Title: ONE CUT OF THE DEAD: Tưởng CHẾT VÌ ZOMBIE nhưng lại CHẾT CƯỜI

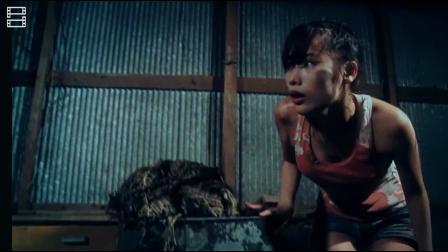3:04 Không chỉ vậy, nét độc đáo và mới mẻ trong bộ phim còn nằm ở phương thức phim lồng phim khi mà sự kết hợp của 37 phút đầu tiên và
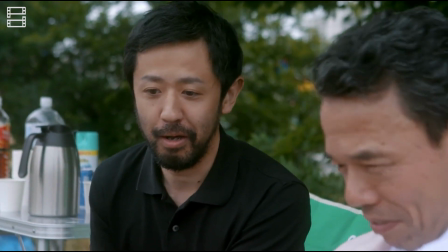3:11 một tiếng phim còn lại đã tạo nên một hành trình làm phim gian nan mà cũng đầy cảm động Khán giả không chỉ
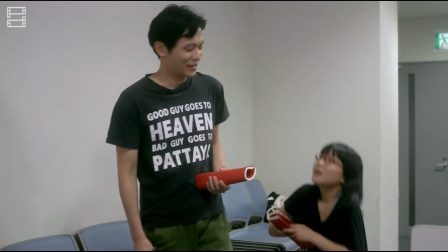3:17 theo dõi chọn vẹn một bộ phim mà còn có cơ hội tham gia vào quá trình sản xuất behind the scenes để hình dung ra cách bộ
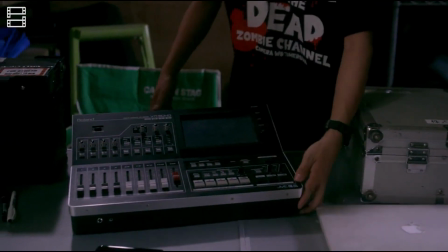3:23 phim ấy được thực hiện cũng như cách đoàn làm phim giải quyết những sự cố phim trường Điều này mang lại cho người xem cảm giác
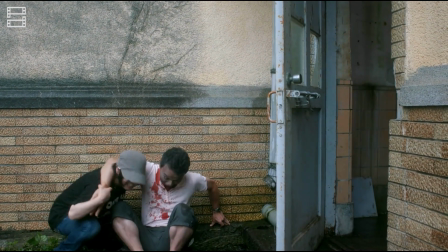3:29 vừa được thưởng thức vừa được tham gia vào quá trình sáng tạo
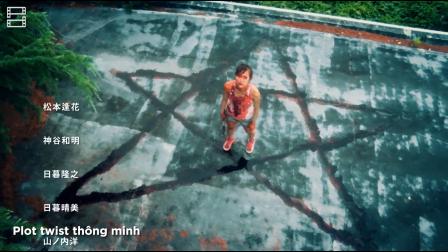3:33 Đến đây hẳn các bạn đã nhận ra cú tuyết ngoạn mục trong One Cut of the Dead đến từ sự lồng ghép giữa những cảnh quay One Tech ở đầu phim với chính phần Behind the Scenes của cảnh One Tech
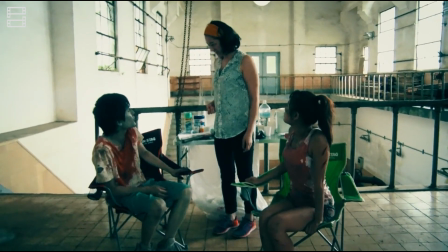3:41 đó Chắc hẳn trong 30 phút đầu tiên khán giả ít nhiều sẽ thấy bộ phim không quá hấp dẫn do thiếu đầu tư trong trang phục,
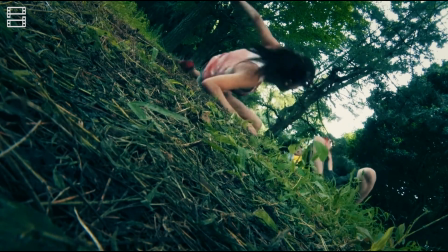3:47 hóa trang, bối cảnh cộng với những kling chê đã quá quen thuộc trong phim sắc giống Thế nhưng khi đã vượt qua được cửa ải là 30
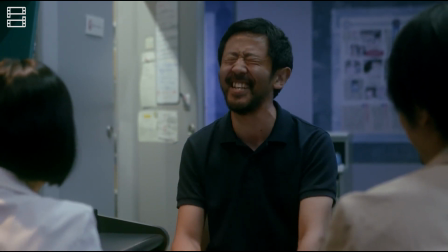3:54 phút này bạn sẽ dần nhận ra chủ đích thiên tài của đạo diễn Bởi 30 phút bạn vừa xem thực chất không phải là nội
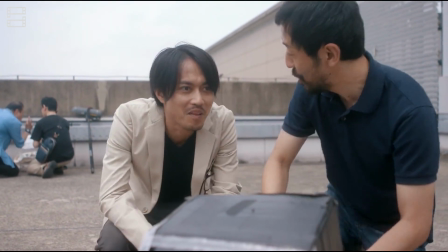4:00 dung chính của bộ phim Mà chỉ là một mở đầu đầy kịch tính cho câu chuyện hậu trường sắp sửa được kể lại sau đó Tất cả những
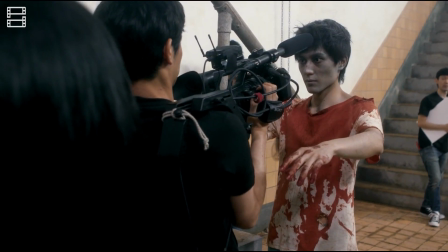4:06 tình tiết vô lý ở đầu phim Té ra đều là những chi tiết được cài cắm một cách tỉ mỉ và có mục đích Trong một tiếng tiếp theo,
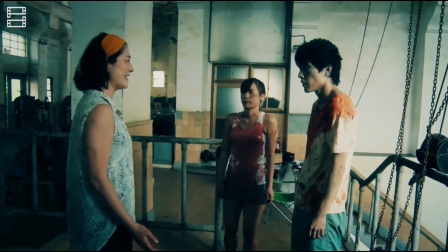4:13 đạo diễn Ueda sẽ giải đáp toàn bộ thắc mắc của khán giả Từ việc vì sao các lời thoại được lặp lại nhàm chán
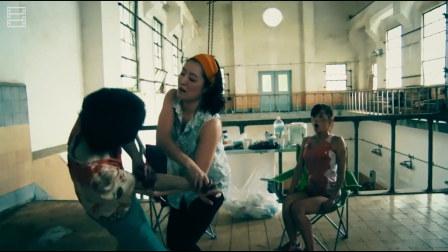4:18 như vậy Những sắc sống nôn mửa có ý nghĩa ra sao Đến kỹ năng tự vệ giúp ích gì tại sao những cảnh phim lại rung lắp và được quay thiếu kinh nghiệm như vậy.
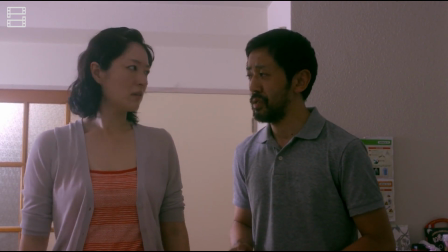4:26 Không chỉ vậy, phần Behind the Sins còn bao gồm những phần đoạn giở khóc giở cười về một quan hệ giữa đội ngũ sản xuất của bộ phim, một quan hệ gia đình, thần tượng.
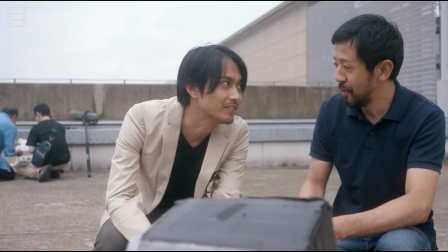4:35 Đó là một gia đình ai nấy đều lận đận trên con đường làm phim.
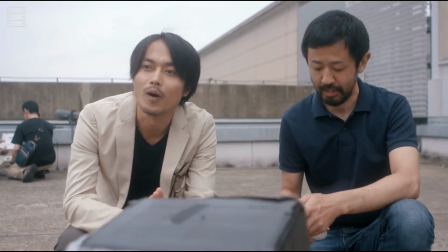4:38 Ông bố là một đạo diễn có châm ngôn, nhanh bổ rẻ, quay những quảng cáo rẻ tiền, người mẹ quá nghiệp file mà làm gậy tay bạn diễn và chấm dứt sự nghiệp diễn viên,
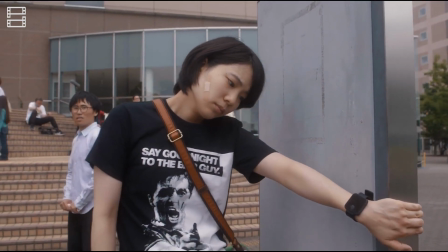4:45 hay cô con gái vì cái tôi quá mạnh mà chưa tìm được biến đỗ.
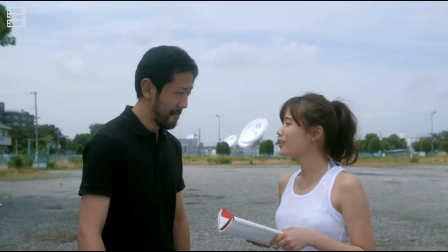4:48 Đó là đoàn làm phim đầy những bất ổn vì sự cố đau bụng, say xỉn, tai nạn dẫn đến thiếu diễn viên và còn phải ứng biến quá nhiều những tình huống kỳ cục.
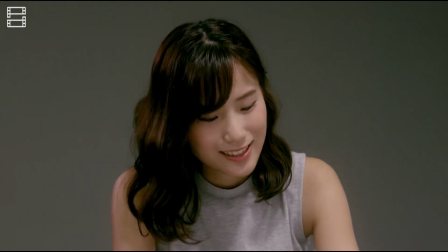4:56 Đó cũng là câu chuyện về ngành giải trí với những người nổi tiếng không giống như hình tượng trên màn ảnh, cùng những nhà sản xuất luôn đưa ra những đòi hỏi quá sai bời.
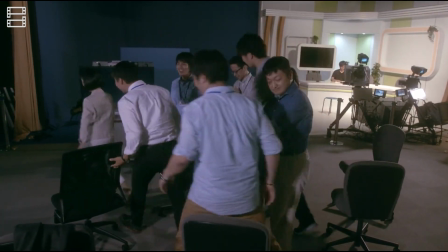5:04 Để rồi cuối cùng, phim đem đến cho tất cả nhân vật và khán giả xem phim một cái kết có hậu, sự thành công đầy trọn vẹn của bộ phim.
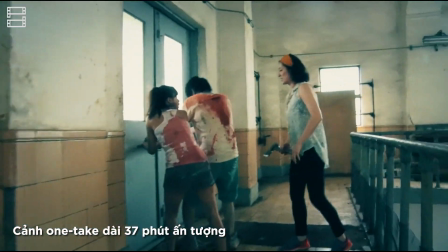5:12 Nếu như bạn có chút khó hiểu với trải nghiệm 37 phút đầu của bộ phim với diễn xuất thiếu tự nhiên và góc máy rung lắc, thì trên thực tế đây lại là một nỗ lực tuyệt vời nhất của cả đoàn phim.
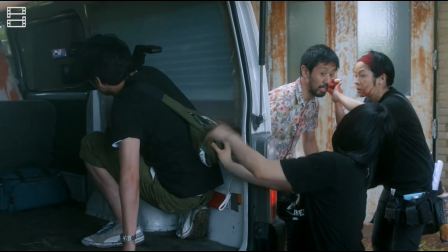5:22 Thông thường, One Tech là một kỹ thuật quay phim rất khó thực hiện với các đội ngũ sản xuất phim.
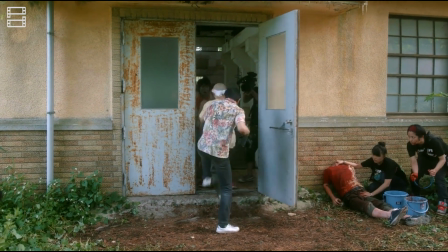5:26 Đây là kỹ thuật giúp các cảnh phim được liền mạch, chân thực và lôi cuốn khán giả đi theo cảm xúc của nhân vật.
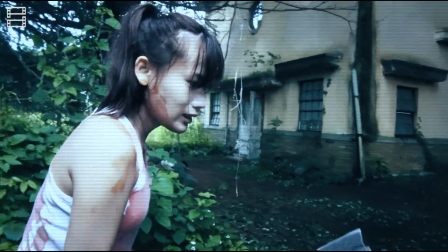5:31 Trong One Cut of the Dead, kỹ thuật này đã được áp dụng một cách tuyệt vời đến nỗi khi bộ phim được công chiếu tại Liên hoàn phim Viện Đông ở Ý,
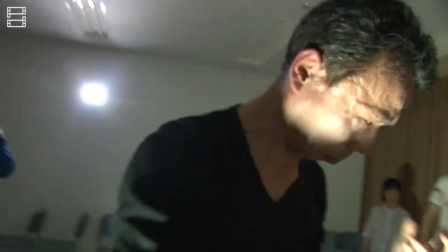5:38 khán giả đã hoan nghênh nhiệt liệt bằng những tràng vỗ tay không ngừng nghỉ. Để đạt được cảnh One Tech dài 37 phút, cả đoàn phim đã phải luyện tập vô cùng kỹ càng đến độ thuần thục,
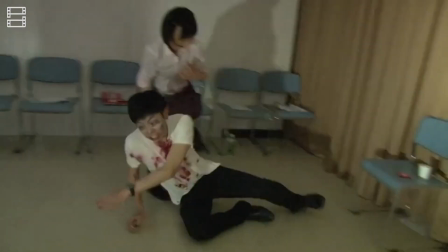5:47 các diễn viên phải phối hợp nhịp nhàng, quay phim cũng phải được tính toán cẩn thận để đem lại những góc quay thoáng và chuyển bối cảnh liên tục.
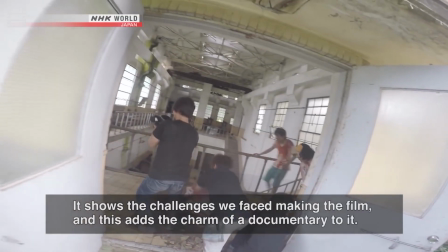5:53 Đạo diễn Ueda cũng chia sẻ, để đạt được thành công này, quá trình thực hiện phim vô cùng ngặt nghèo. Tất cả kỹ thuật, quay phim, đánh sáng,
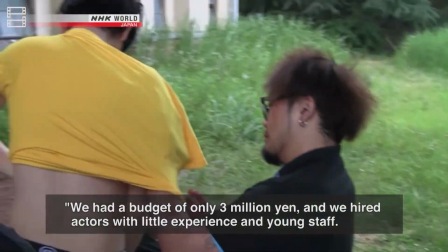6:00 thu thanh sẽ được thực hiện không ngắt quãng. các diễn viên cũng phải diễn liên tục không ngừng mọi người đều phải chung sức để hoàn thành một cảnh phim
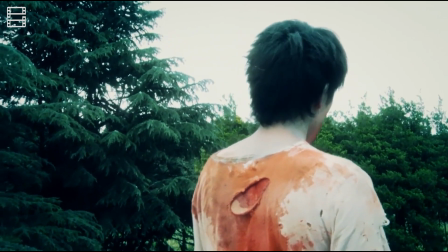6:07 Sự thành công của cảnh One Check ấy đã được thể hiện rất rõ trong bộ phim Chỉ một cú máy,
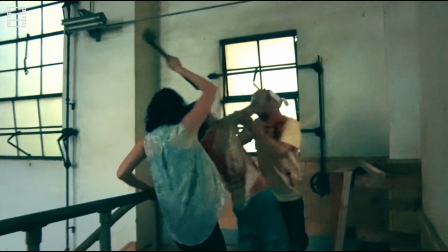6:12 nhưng bộ phim đã thể hiện vô cùng xuất sắc các lớp tình huống đan sen và truyền cảnh bất ngờ mang đậm chất hài và kinh dị gây ấn tượng mạnh mẽ cho cả giới chuyên môn và khán giả đại chúng
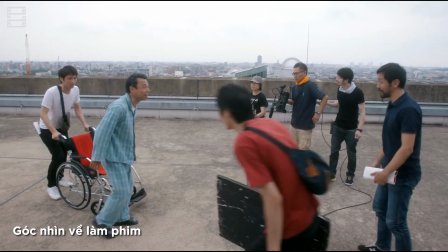6:23 Bên cạnh đó, một trong những lý do khiến One Cut Out The Dead thành công đến vậy chính là cách bộ phim tôn vinh điện ảnh tuân vinh những
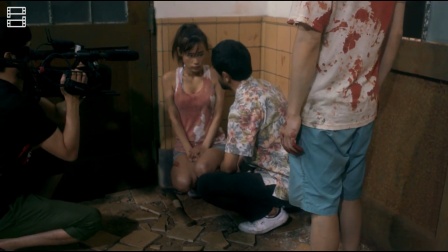6:29 thành viên trong đoàn làm phim đã công hiến và nỗ lực không ngừng để tạo ra những sản phẩm nghệ thuật tuyệt vời mang
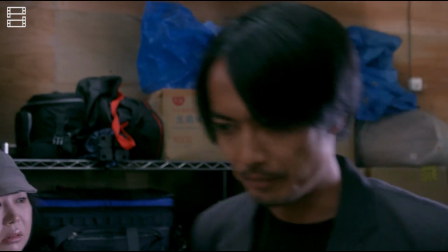6:34 đến cho công chúng. One Cut at the Dead đã khai thác câu chuyện hậu trường của một bộ phim zombie,
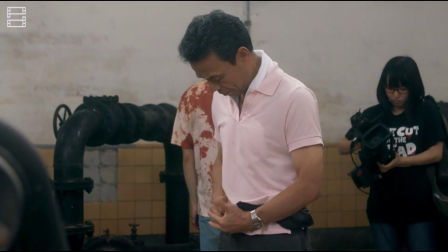6:39 cách từng cá nhân nhỏ đóng góp vào một tổng thể to lớn giúp khán giả hiểu được rằng quá trình làm phim sẽ có thể xảy ra rất nhiều sự cố bất ngờ.
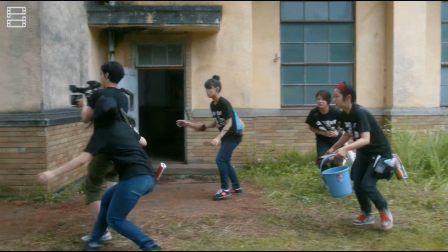6:46 Một thuẫn giữa các thành viên trong đoàn làm phim tai nạn phim trường, thay đổi kịch bản, sự cố kỹ thuật.
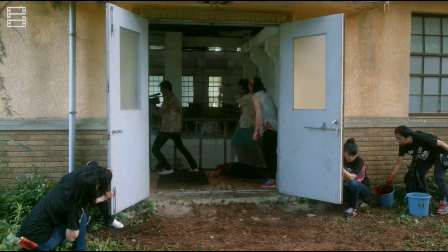6:51 Khi ấy,
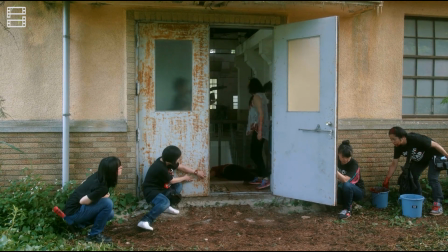6:52 điều tuyệt vời nhất của điện ảnh chính là sự gắn kết tất cả những con người từng chừng như xa lạ với nhau để trở thành một tập thể thống nhất để tạo ra một đứa con tinh thần chung là bộ phim.
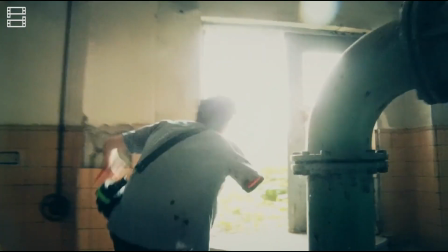7:01 Nhìn ở một góc độ khác, ngay từ tiêu đề, phim cũng đã giới thiệu hai tham vọng của đạo diễn Ueda.
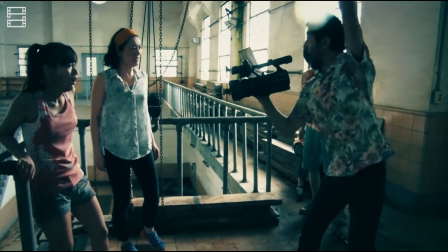7:06 Một là One Cut, thực hiện một cảnh quay dài ấn tượng, và hai là Of The Dead, tái hiện sự quên mình vì nghệ thuật.